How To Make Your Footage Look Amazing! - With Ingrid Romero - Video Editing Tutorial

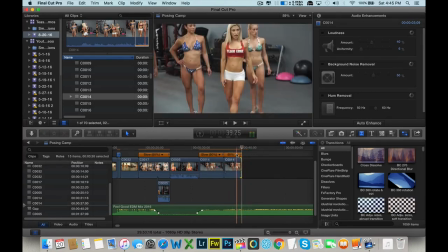[25:22]
A beat was going to happen right there, so I want to edit this footage to the beat. Make sure everyone's head is in the frame. We don't want to cut off appendages or heads or anything like that, otherwise it just doesn't look good.
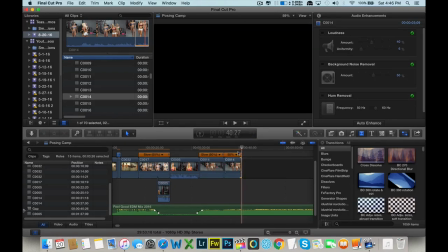[25:39]
Okay? We're going to cut to another quick B-roll shot. We are running out of time. We are at 40 seconds already. So let's see what Ingrid is saying next.
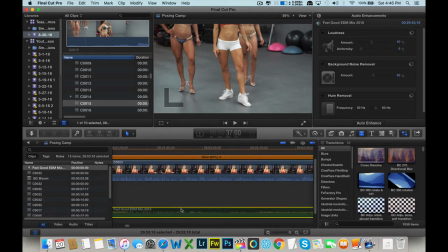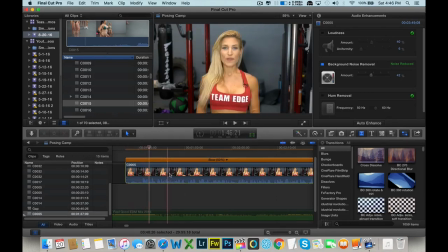[26:02] I was doing a post.
Oh, I made this in slow motion. Let's put that back to normal.
I was doing a posting class with all kinds of girls. We have girls from 20 years old to like 50 years old, from moms to college students, and we get them ready for competitions.
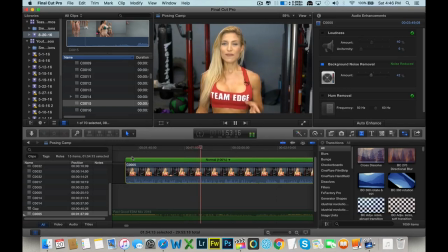[26:21] So we pretty much get them in, they're athletes, they train like athletes, and we get them ready for like, it's like a beauty pageant slash fitness. So that's what we do. We'll go through full nutrition prep, training prep, and posing prep that we just did today.
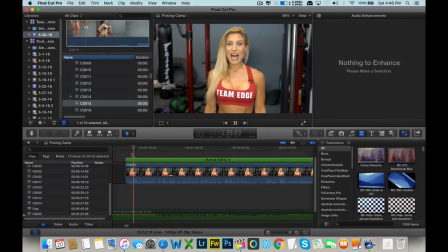[26:37] And what's your experience? I was doing a posing class with all kinds of girls. We have girls from 20 years old to like 50 years old, from moms to college students, and we get them ready for competitions.
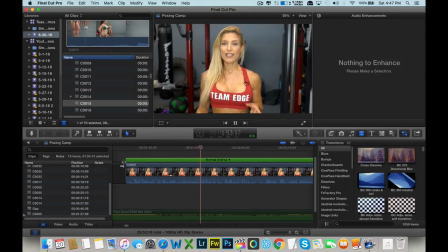[26:50] So we pretty much get them in, they're athletes, they train like athletes, and we get them ready for like, it's like a beauty pageant slash fitness.
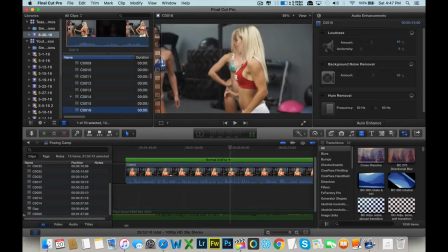[26:59] So that's what we do.
Let's see if we have another clip of her talking about that. So this is clip C005.
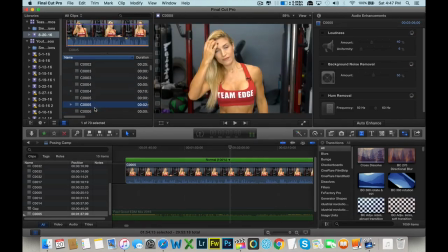And action. If you're interested in joining Team Edge, just go to ingridromero.com and I'll see you next time.
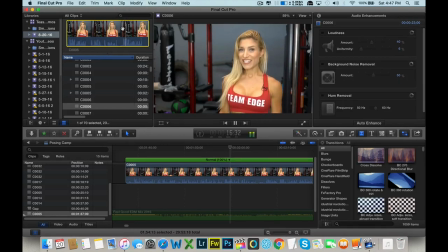[27:21] Okay, again. If you're interested in joining Team Edge, go to ingridromero.com and I'll see you next time.
So that's the close, so I'm going to remember to save that. But we only have one take of the clip previously.
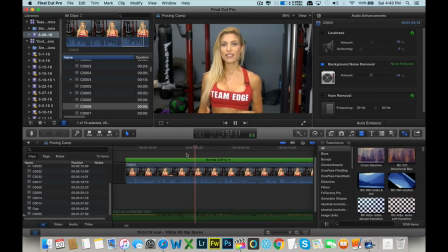[27:36]
So this clip we only have one take, basically.
They're athletes, they train like athletes, and we get them ready for, like, it's like a beauty pageant. Find you. You can find me online, it's very easy, just Google Ingrid Romero or Team Edge and it comes. I was doing a posing class with all kinds of girls.
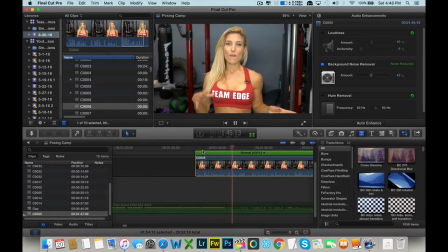[27:55] We have girls from 20 years old to like 50 years old, from moms to college students, and we get them ready for competitions.
Okay, so I like that line. Let's see if we can trim it just a bit.
With all kinds of girls, we have girls from 20 years old, with all kinds of girls.
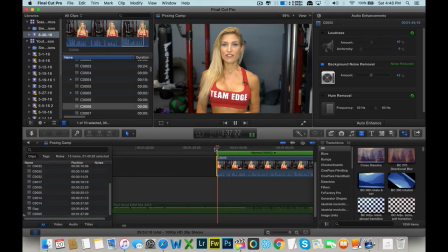[28:13]
Okay.
We have girls from 20 years old. We have girls from. We have girls from. We have.
Zoom in, make a cleaner cut here. We You can also look at her lips, and you can actually kind of lip sync.
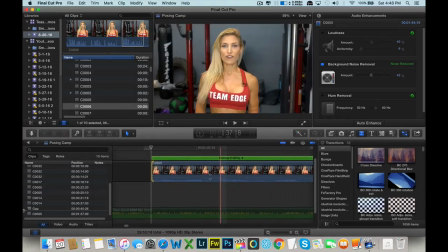[28:33]
Or actually, just by looking at her lips, you can tell what she's about to say. So that's another good visual for better cutting.
We have girls from 20 years old. Okay, we have girls from 20 years old.
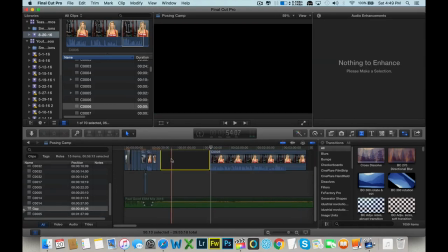[28:46]
Awesome. So we're going to put that in there. Since we are running out of time, we have 20 seconds left.
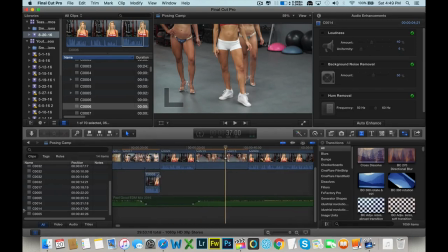[28:52]
I need to be smart about this. So we're going to drop this down here. And probably I won't be able to raise the volume of the music because we just don't have enough time.
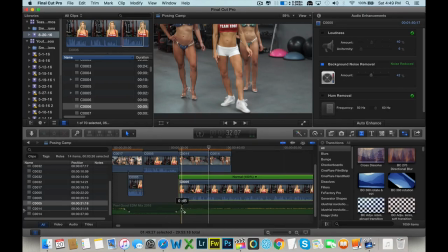[29:08]
You don't want music to go up and then down after like 5 seconds. You want music to sound steady. You know, if you're going to have it go up for 20, 30 seconds, but don't have it go up for 5 seconds and bring it down immediately. It's just going to sound too, you know, it's going to spike up, spike down, spike up, spike down. You really don't want that.